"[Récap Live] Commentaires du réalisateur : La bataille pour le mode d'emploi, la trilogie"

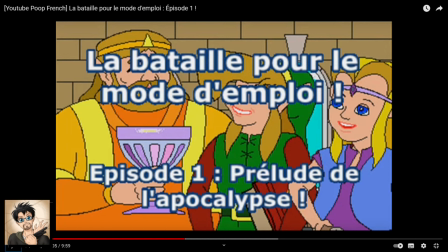[12:42]
Ce sera pas la dernière d'ailleurs. Pour chaque épisode de la bataille pour le mode d'emploi, j'ai pris l'annonce d'un titre d'un épisode de One Piece, en prenant toujours la première moitié, évidemment, pour faire genre que Luffy dit la bataille pour le mode d'emploi, alors que bien sûr il dit pas du tout ça. Et en changeant juste la deuxième moitié avec un autre épisode à chaque nouvel épisode pour conserver l'illusion.
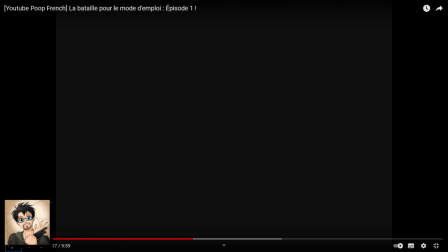[13:03]
Putain, ce jingle de ta-ta-ta-ta-ta, c'est quand même le jingle le plus repris dans tous les YouTube poop, toutes catégories confondues. C'est le truc le plus populaire. On retrouve ça quasiment toutes les YouTube poop. C'est viral, quoi. C'est un meme. The memes.
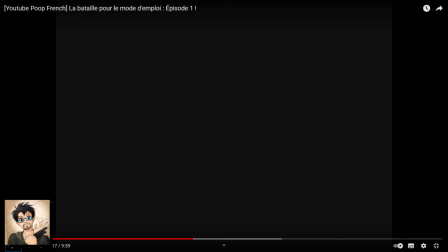[13:20]
Et là, j'avais fait du coup juste avec la première note de la musique de l'intro de Hotel Mario.
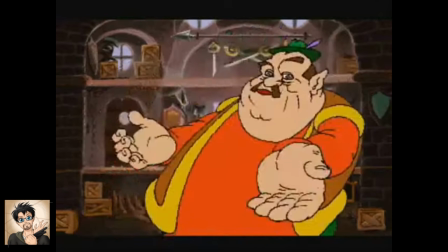[13:26]
J'espère qu'elle a fait.
Luigi, regarde.
Luigi qui se fait interrompre sans vergogne à chaque fois.
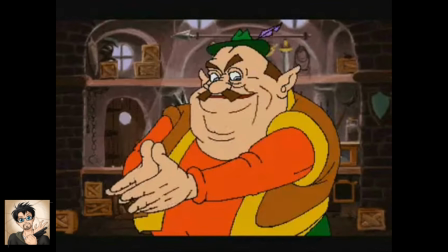[13:33] Je n'ai pas de mot de toi, mon ami.
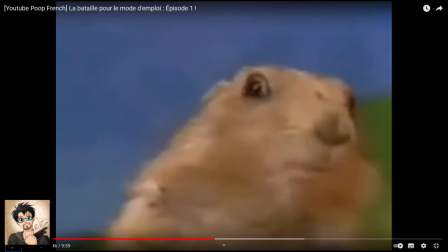[13:39]
Du coup, c'était le trailer qu'on vient de voir. Enfin, c'était la phrase du trailer que j'avais mise à cet endroit-là. Juste un seul changement, la musique, la version qu'on entend ici, c'est la version dans l'épisode de South Park.
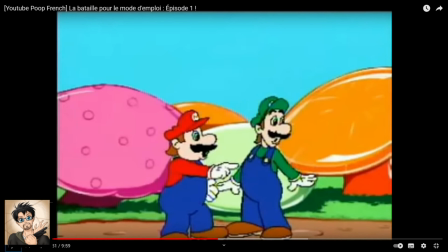[13:55] Et vous de Luigi, regarde.
Alors le Mario ne laisse pas Luigi briser le quatrième mur, il a bien raison.
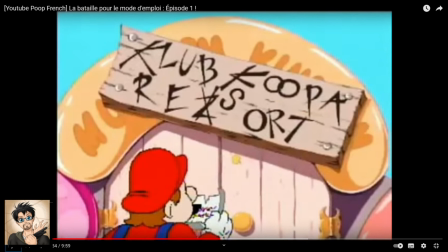[14:01] C'est Ganon qui nous écrit.
Mario qui dit Ganon quand même, c'est quelque chose.
Cher plombier.
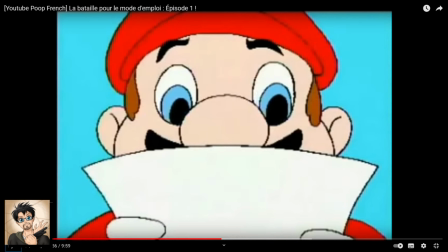[14:06]
Alors là, soyez extrêmement concentrés sur ce que va dire Mario. Parce que c'est extrêmement important pour la deuxième moitié de l'épisode. Ça n'a aucun putain de sens. Quand j'ai fait cette séquence, je voulais juste créer le discours le plus confus et le moins compréhensible possible.
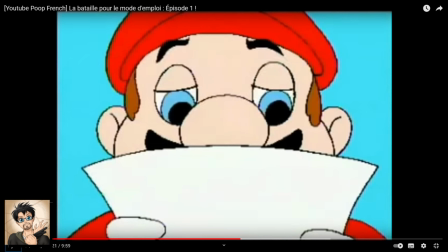[14:24]
Manifestement, ça a marché. Et malgré tout, je l'ai quand même réutilisé. Techniquement, la séquence qui suit, elle suit à la lettre ce que Mario vient de dire, en fait. Donc c'est complètement stupide. Le rationnel, c'est que, vous le verrez dans l'épisode 2,
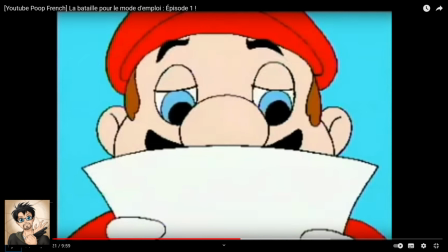[14:41]
le manoir qu'ils vont traverser, où se passent tous ces phénomènes étranges, s'appelle dans l'une de ces pièces, en fait, tout simplement. Dans l'une de ces pièces, c'est le nom du manoir, où il se passe des choses bizarres. Donc, à partir du moment où on a compris ça, on a à peu près compris.
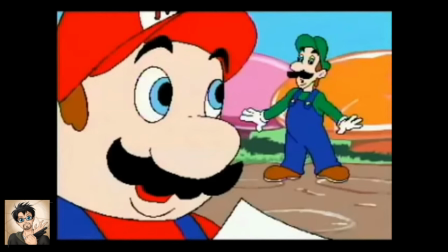[14:53] Il faut empêcher les bossoirs de venir défoncer les portes.
Ouais, comme si c'était le plus important.
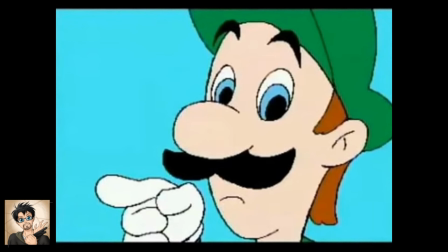[15:01] Ta gueule !
Luigi qui se fait interrompre pour ne serait-ce que la troisième fois.
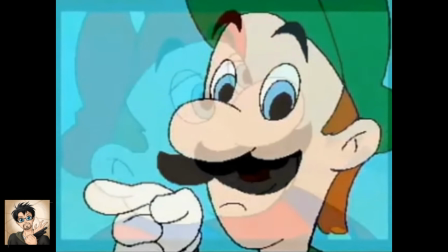[15:04]
Et la petite musique qu'on entend, pour info, je l'avais littéralement trouvée en tapant « chanson triste ». sur YouTube.
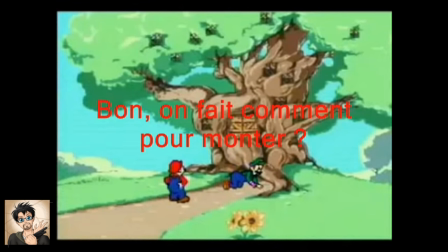[15:11]
Y a pas grand chose à dire sur cette séquence, c'est juste j'avais la flemme et du coup il fallait que je meuble du temps, donc j'essayais de faire des gags un peu pourris avec des phrases. Je crois que c'est le passage le plus nul de toute la série, donc j'ai rien à dire.
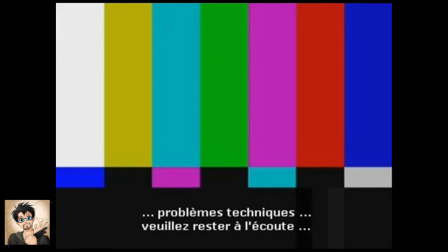[15:28]
Ah ah, c'est drôle, il s'est cassé la gueule, vous avez vu? Putain, c'est déconnant.
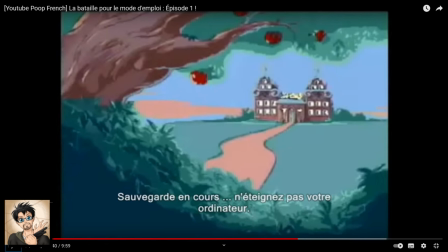[15:33] C'était pas si difficile que ça, pas vrai?
C'est drôle parce qu'il dit que c'était pas si difficile que ça alors qu'il s'est cassé la gueule, quoi. Enfin voilà, c'est vraiment, vraiment, vraiment, vraiment naze, quoi. Ouais, le narrateur de transition, retenez-le, qui pète un câble au fur et à mesure de la vidéo.
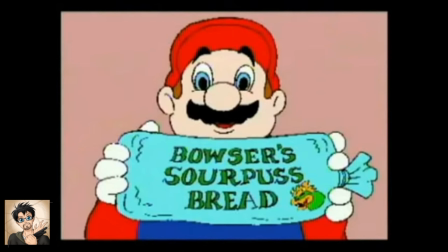[15:49]
Donc là, petit effet rigolo avec Windows Movie Maker pour faire comprendre qu'il y a une secousse, quoi.
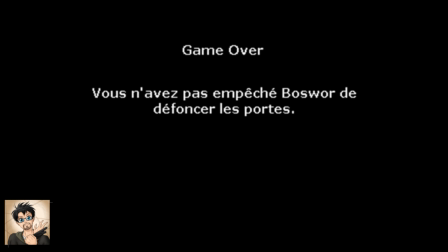[15:57]
Et encore un effet avec Windows Movie Maker pour faire slider l'image de Mario vers le bas. Donc encore une fois, même si la séquence en soi elle est pas folle, j'étais quand même assez fier d'avoir réussi à faire cet effet visuel, pas trop dit et sans trop de mal. Je me demande ce qui se passe quand on revient à l'écran titre, n'empêche.
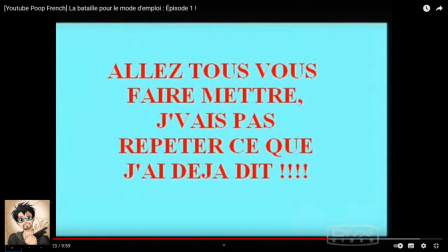[16:14]
Donc oui, le narrateur de transition qui du coup ne veut pas répéter ce qu'il a fait, parce que d'une il est pas payé, de deux ben s'il doit faire ça à chaque fois que Mario relance sa sauvegarde,
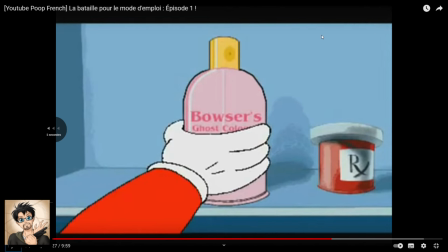[16:23]
il a pas fait. Alors, j'ai littéralement pris chaque mot de la phrase et j'ai inversé l'ordre.
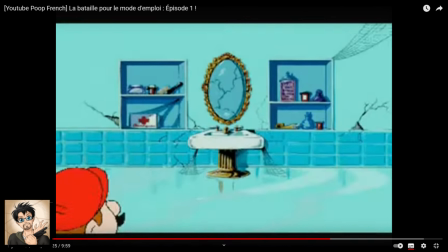[16:28]
Et pour la petite histoire, si vous mettez les sous-titres que j'ai créés moi-même à ce moment-là, voilà.
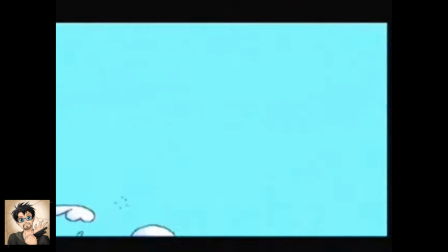Et du coup, le narrateur de transition s'est barré, évidemment. Il a décidé de démissionner.
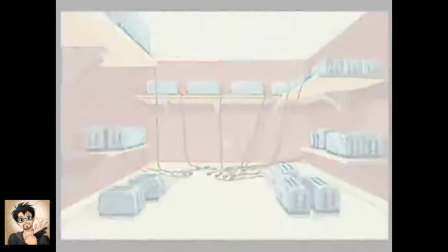[16:43] S'il y a trop de grippins.
Mais Mario n'a pas encore tout bien fait et du coup, tout explose.
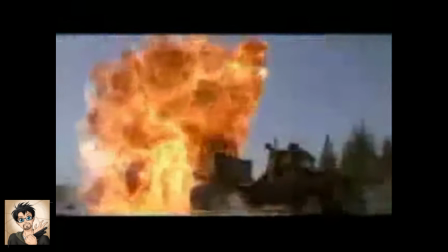[16:49]
C'est rigolo, les explosions.